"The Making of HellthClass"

So this is the Making of HellthClass. And this... that's a head.
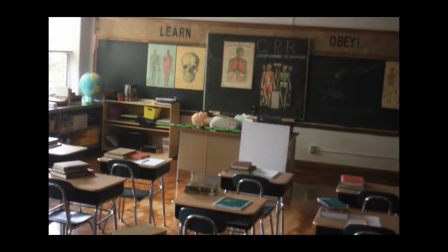0:09 Anyway, we got really lucky on this film. We managed to get a local elementary school to let us use a really nice old classroom, use it for free.
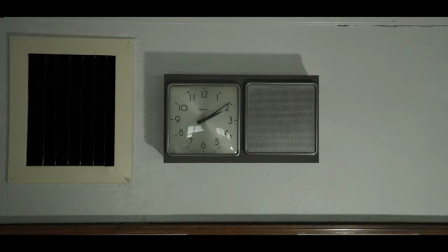0:17 The only problem was this clock. That's not a still image, that's a video. The clock didn't work.
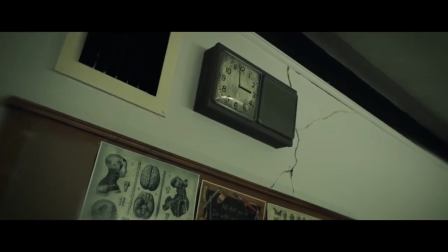0:24 So to compensate for it, any shot that the clock appeared in, such as this, all had to be rotoed and tracked and replaced with a clock that did work.
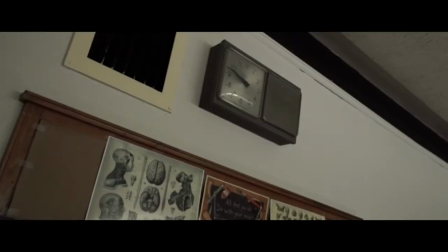0:33 So we didn't have any dollies or anything, so I had to, of course, stabilize the footage.
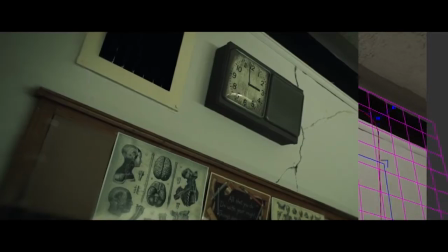0:37 Then I would take it into Mocha for After Effects and drop in that and that crack over there.
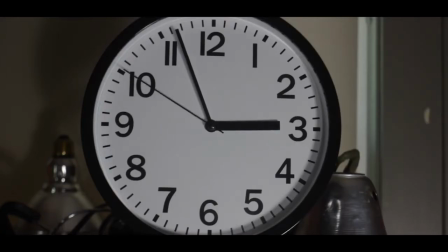0:42 So a lot of that sequence was done with just filming a clock that I had in my house at the specific times I wanted, rotoing out,
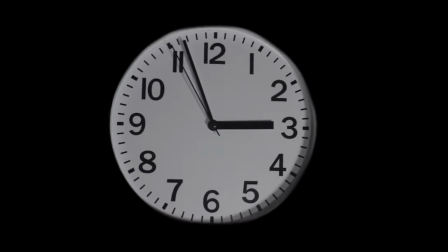0:50 and dropping that in on top of whatever we needed.
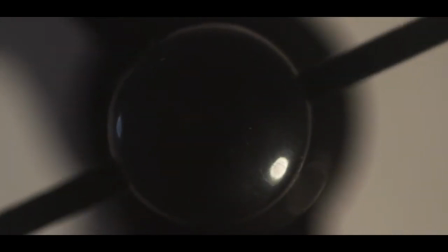0:55 This close-up, for instance, was taken with a backwards Pentax lens, since that works as macro focus. And then I had to stabilize it and animate it like this.
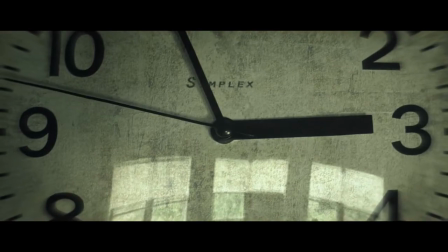1:04 Then I took it into After Effects and added textures behind and reflection map and just overall color correction and a crack.
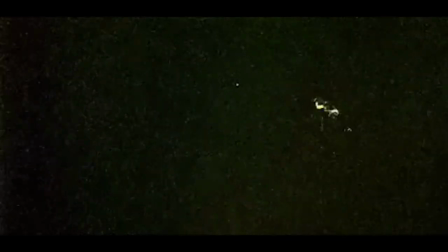1:13 And then this handwritten title. So for more complicated things, like this shot here, this was actually done with a lot of different passes.
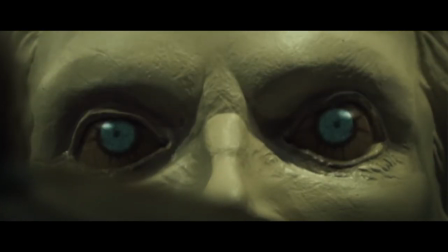1:22 And because this was the big shot, I wanted to make sure that everything was really, really tight.
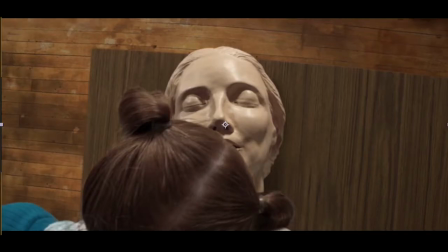1:27 So we actually did everything on separate layers in 2K so that I could zoom in.
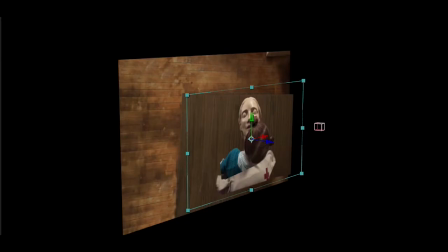1:32 And there we go.
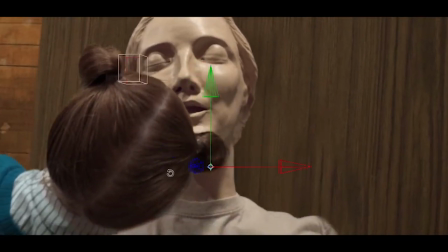1:34 So that's actually all a 3D layer inside of After Effects, which was then positioned out from each other in space so we could get a little parallax.
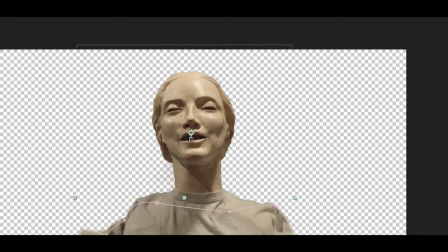1:43 That way it didn't look like just a still image being zoomed in. For this shot, the dummy was filmed separately because I actually had two different heads made.
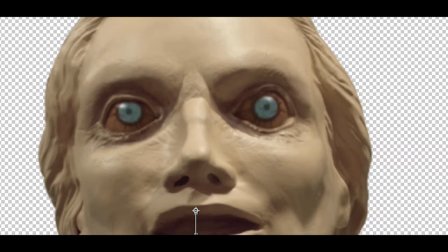1:50 There was an evil head and a good head. And so I ended up having to do a morph, which is a simple effect. It's basically an 8-frame dissolve with turbulent displace under it. The eyes, unfortunately, were not high-res enough on camera to show up, so I had to repaint those with Photoshop. And then I did a bit of quick animation to make the pupils dilate.
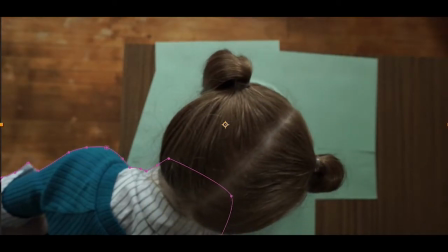2:09 Now, for Cameron here, she was supposed to be on a green screen. I forgot my green screen, so green paper works.
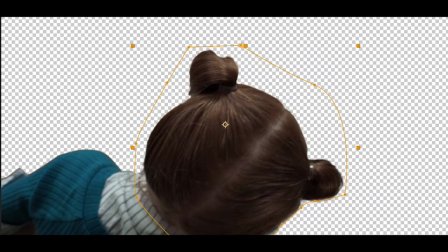2:17 Rotoed her out, and I really wanted to avoid that hard edge that you get here.
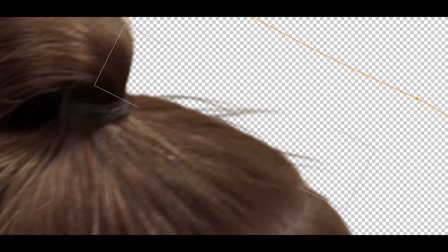2:21 So I thought, well, I'll put some hair over it, and then maybe people won't look so suspiciously at it.
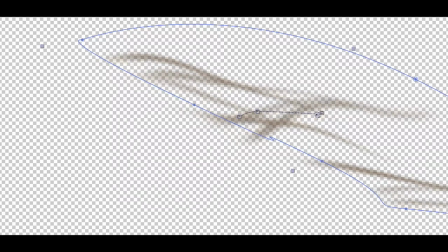2:26 That hair is actually a brown grass from Photoshop, which was animated on a turbulent displace.
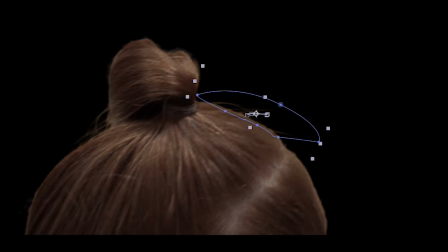2:32 I then manually tracked it to her head and kind of added that in on a separate layer.
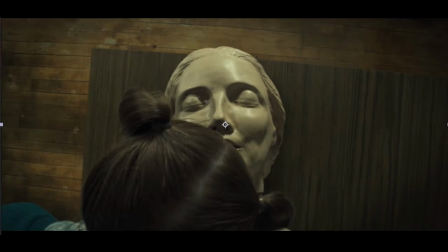2:38 Hopefully that sells the effect. I mean, I think it does, but you know, what do I know?
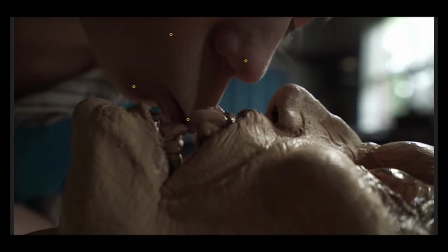2:44 Now, this one here, live action on her, and then a lot of other still images that I had taken on location.
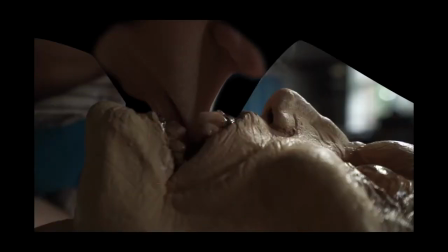2:51 She is making contact with it, but as you saw, it's duck lips and just other warp layers and so forth.
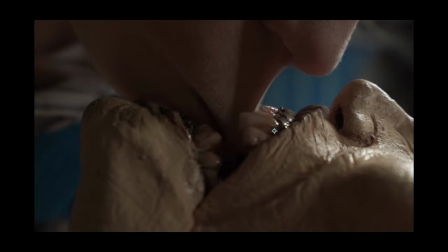2:57 This, of course, was a mechanical head we made out of foam latex with springs, so had to remove the springs, add shadows, and then roto around till you end up with that.
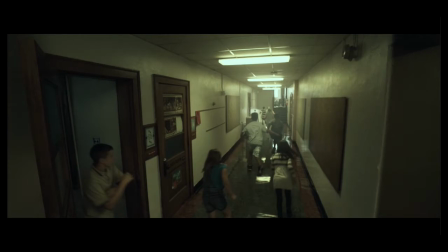3:08 Now, all these other shots are pretty much just a lot of color correction, and we couldn't fill this hallway with fog,
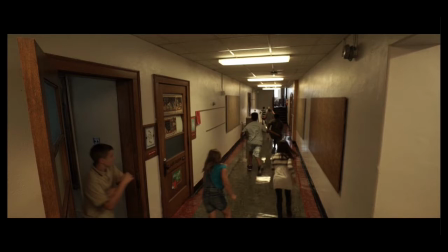3:14 unfortunately, because there were a lot of smoke alarms, so we had to do it in the computer. And my favorite is this little detail right here.
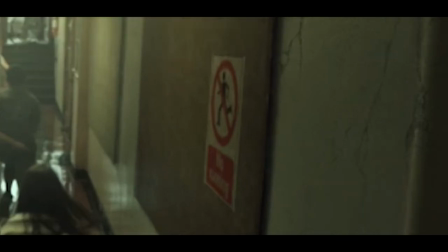3:21 It says no running. I'm the only one who cracks up over this. I don't know, but maybe there's something wrong with me.
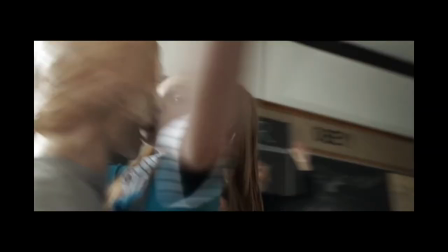3:27 Now for shots like this one, the dummy was built with a little binky in its mouth, basically, that Cameron could bite onto.
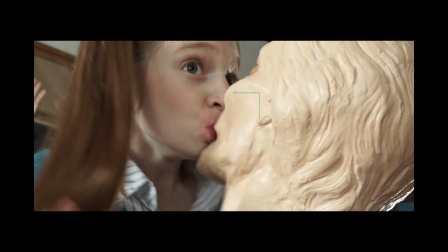3:33 So I had to replace that to make it look like it was actually making more contact with it than it was.
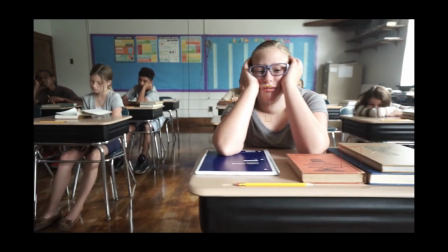3:40 Other things such as that are like this drool. Yeah, this right here. That's not real.
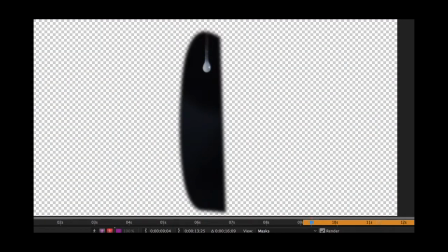3:45 That was just added in later. I drooled in front of a camera, and
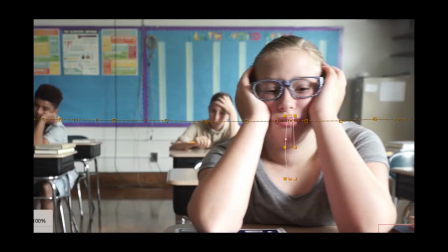3:51 I don't even know why I'm showing you this, but track that in, and I'm sure she appreciated that.
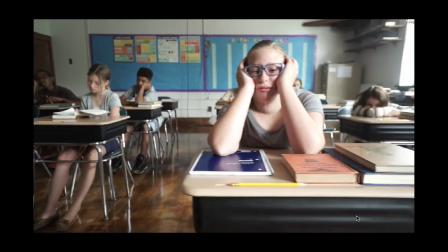3:59 And then, you know, you tell people not to look at the camera, but sometimes it still happens. So, you know, like right here, you're looking at me.